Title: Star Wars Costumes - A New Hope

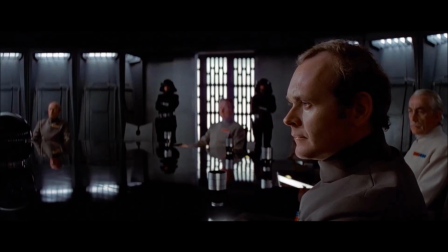8:09 There are exceptions to the association of evil with technology, however.
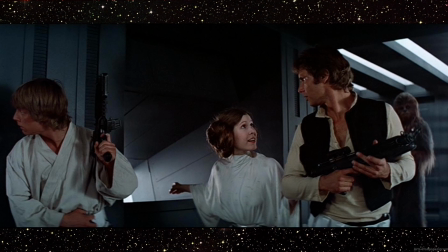8:14 Mollo notes that while Luke's Star Wars 1977 outfit is actually a light tan, Leia's dress is stark white, marking her as part of the technological world as well.
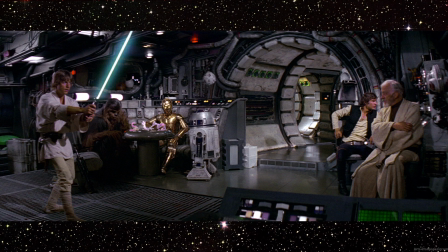8:27 The color scheme basically has the baddies would be black or gray, with the exception of the stormtroopers, and the goodies should be in earth colors, fawns and whites, Mollo said.
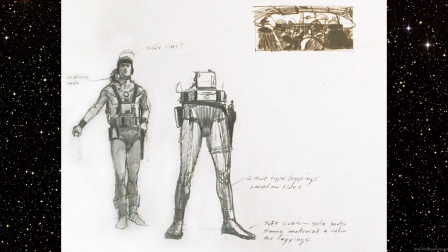8:39 Here are Ralph McQuarrie's earliest designs for Luke's costume, from around the time of the second draft. As with all of McQuarrie's early costume designs, this one is form-fitting and covered in electronic equipment, an aesthetic that draws heavily from Alex Raymond's work on Flash Gordon.
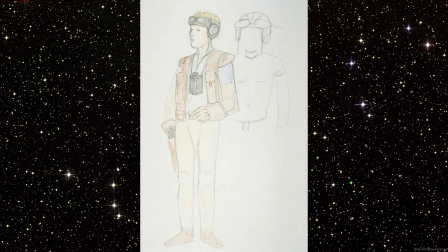8:57 McQuarrie proposed a prop-laden outfit for Luke that went unused. Here's a drawing by Mollo which shows it off. It depicts Luke Starkiller from the January 1975 second draft, already junked before Mollo was hired.
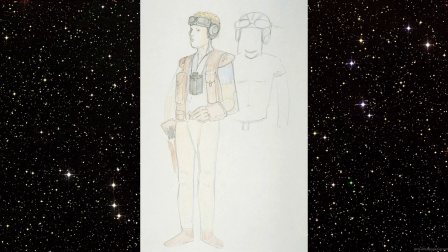9:12 Luke is wearing the vest and head goggles seen in a 1975 McQuarrie painting of Luke in the Mos Eisley Cantina. Mollo also took his cue from McQuarrie's painting in giving Luke short hair, a detail vanished later in sketches from the third draft.
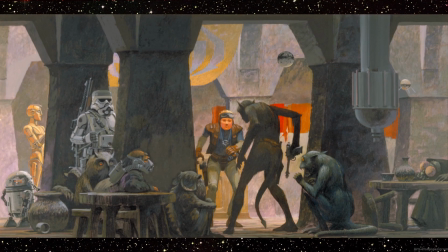9:30 Here's the Ralph McQuarrie painting where Mollo got the costume idea. Completed in March of 1975, it's an early concept of Luke and the 2 droids at the Mos Eisley Cantina. It predates Lucas's summer 1975 brief flirtation with turning Luke into a girl between the second and third drafts,
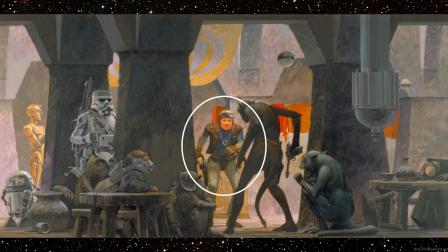9:49 after which point McQuarrie drew Luke with a bowl-cut hairstyle. Here are a few thumbnail sketches from the same McQuarrie painting.
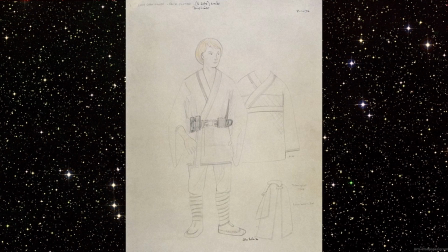9:59 Luke's white costume originally included a long desert cloak like Ben Kenobi's. In this drawing, Luke's desert cloak appears in the lower right corner. Malo's handwritten note suggests it should have a technological clasp.
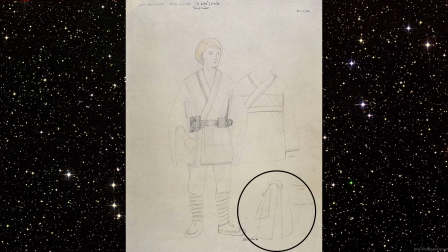10:17 As with the rest of Luke's clothing, the hooded cloak is white in color. If you look closely at Malo's drawing, the cloak's hood has a tassel at its endpoint, a detail Malo also used in the sketches of Ben Kenobi's brown cloak.
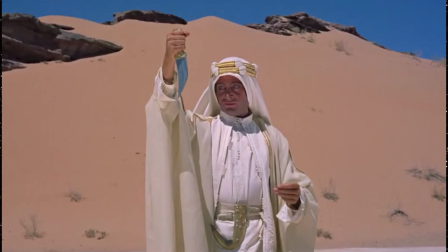10:30 The cloak is white probably so it should be spattered with Leia's blood after she was tortured by Darth Vader, as in Lawrence of Arabia.
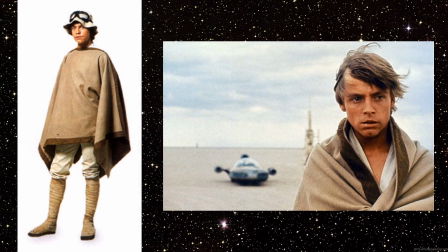10:40 While writing the third draft, Lucas intended Leia's clothing to be damaged during her torture in prison. After the hero's escape, she would likely have used Luke's white cloak to cover herself once they got back to the Millennium Falcon. In any case, the white cloak didn't make it to the final film.
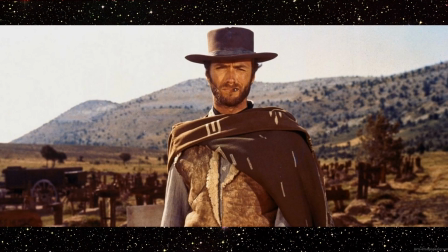10:58 Instead, Luke sports a brown poncho, clearly inspired by Clint Eastwood's attire in Sergio Leone's Dollars Trilogy.
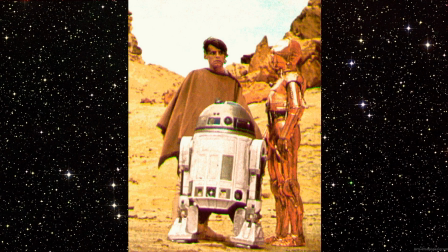11:07 Luke's poncho, however, is much less flattering than Eastwood's serape, befitting his status as an inexperienced youth who has yet to fully become a hero.
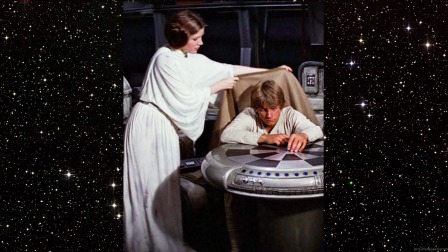11:17 The poncho itself is hardly seen in the film. Its most notable appearance is when Leia puts it over Luke's shoulders after Obi-Wan's death, a plot point that was only added while the film was being shot. However, the poncho was used in several alternate takes from the first film that ended up on the cutting room floor.
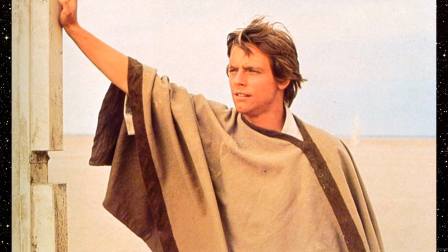11:36 The look of the cape is also a close resemblance to the Greek chlamys, a short cape worn by young men in ancient Greece.
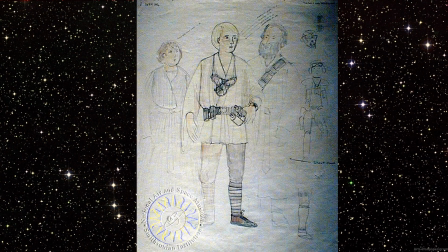11:46 Here is a John Malo drawing of Luke with Aunt Beru and Uncle Owen Lars. Malo's designs for Tatooine natives were intended to convey a Saxon quality. It portrays Luke as a humble peasant farmer, like the medieval English peasantry in the legends of Robin Hood and Ivanhoe.
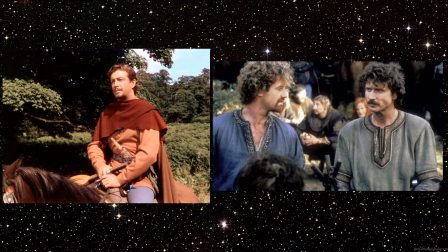12:03 Those stories depict the down-to-earth Saxons as being oppressed by the ruling Normans, who are typically presented as an alien French elite.
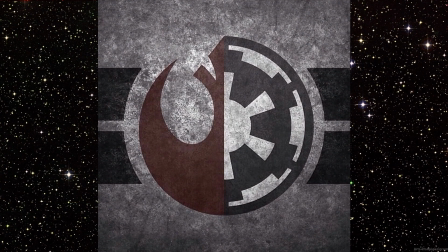12:11 The Saxon-Norman rivalry of England legend provides a neat parallel with the Rebel Empire conflict of the Star Wars galaxy.